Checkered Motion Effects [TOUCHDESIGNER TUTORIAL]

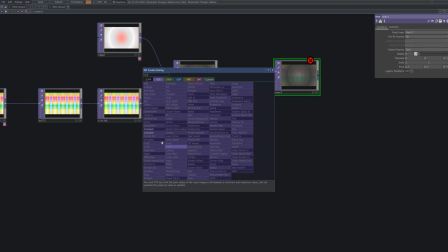[11:37]
To add a bright background, use an over.
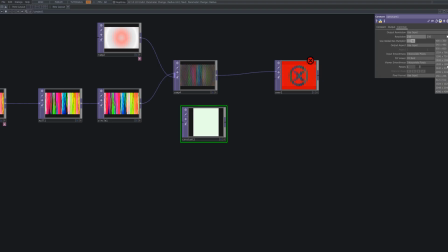[11:40]
Connect the checkered effect to the first input and a constant top to the second to layer a background color behind the pattern.
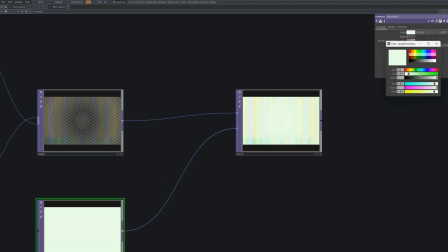[11:48]
This enhances contrast and lets you easily shift the overall mood by adjusting the background color.
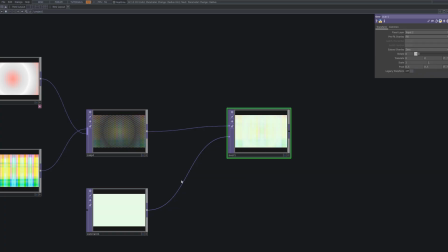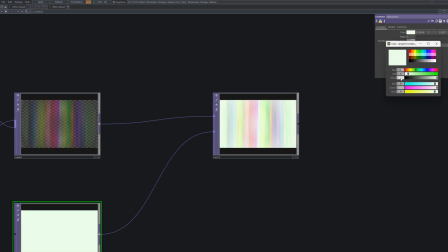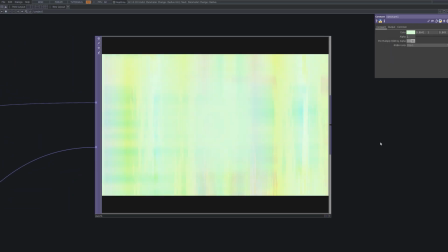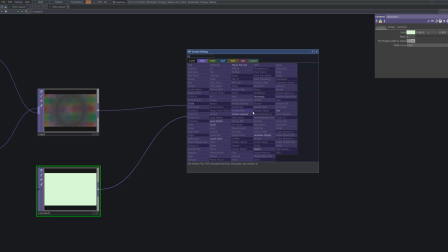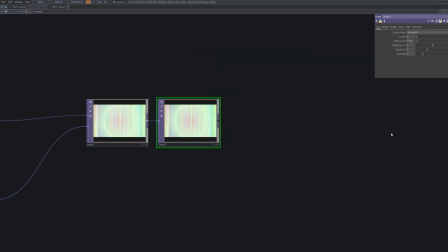[12:21]
Add a level top to fine-tune the overall color tone of the composition.
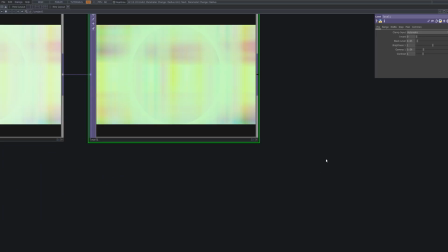[12:25]
Use parameters like brightness, contrast, and gamma to precisely balance the visual output.
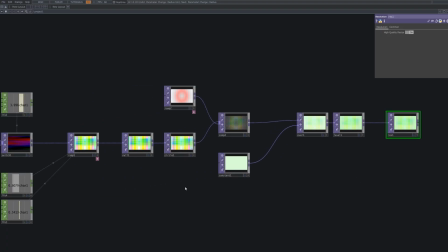[12:37]
To prepare for output, connect a resolution top, an out top, and finally a movie file out top in sequence.
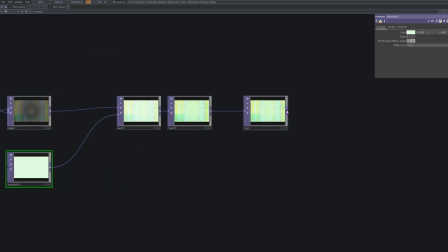[12:43]
The resolution top ensures consistent resolution, the out top displays the result, and the movie file out top allows you to export the final effect.
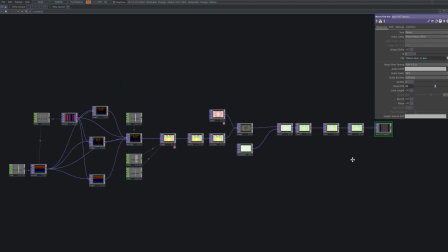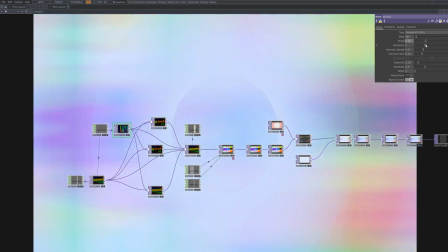[13:00]
To finish, I noticed the rough texture of the noise doesn't blend well with the checkered pattern, so I fine-tune its parameters for a smoother look.
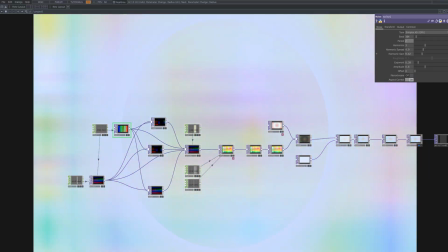[13:09]
I adjusted parameters like period and roughness to smooth out the pattern.
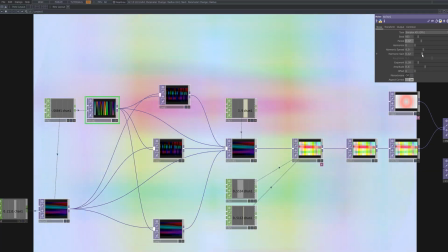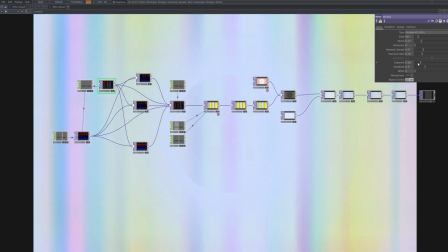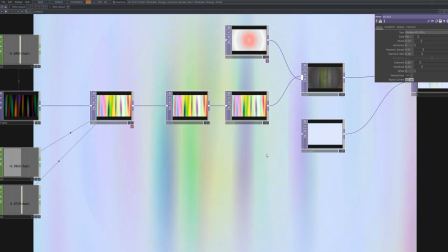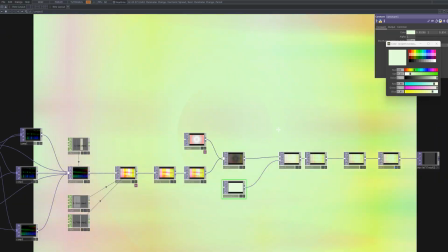[13:43]
And that's how we created the checkered motion effect. The beauty of TouchDesigner lies in how different combinations lead to endless possibilities.
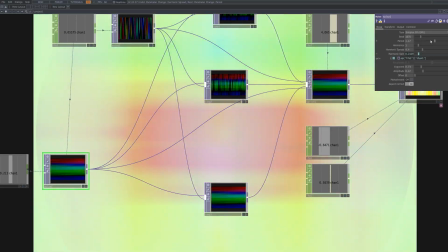[13:51]
I encourage you to follow along and adjust the parameters to suit your own style, creating a unique effect along the way.
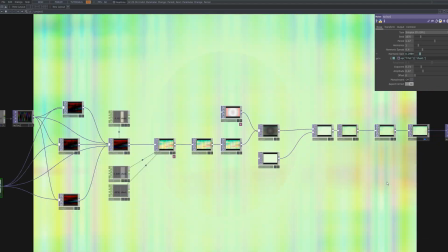[13:58]
The process itself is a rewarding experience.
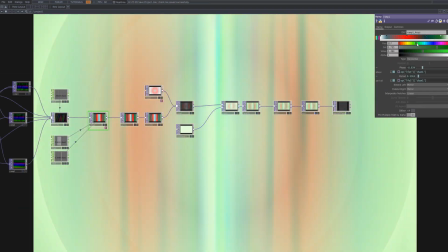[14:00]
While creating this tutorial, I worked with the mindset that one video could be a turning point in someone's career, creativity, or life.
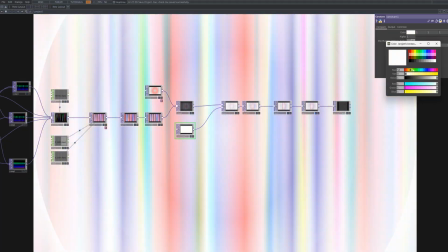[14:09]
I hope it inspires others, and I'll be back with the next video. You can find the effect files for this project on my Patreon.
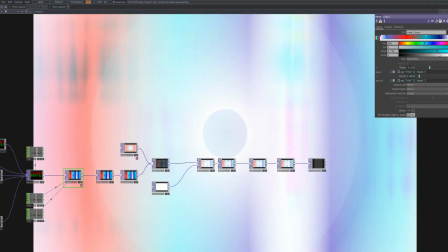[14:16]
Thank you so much for your support, and see you next time.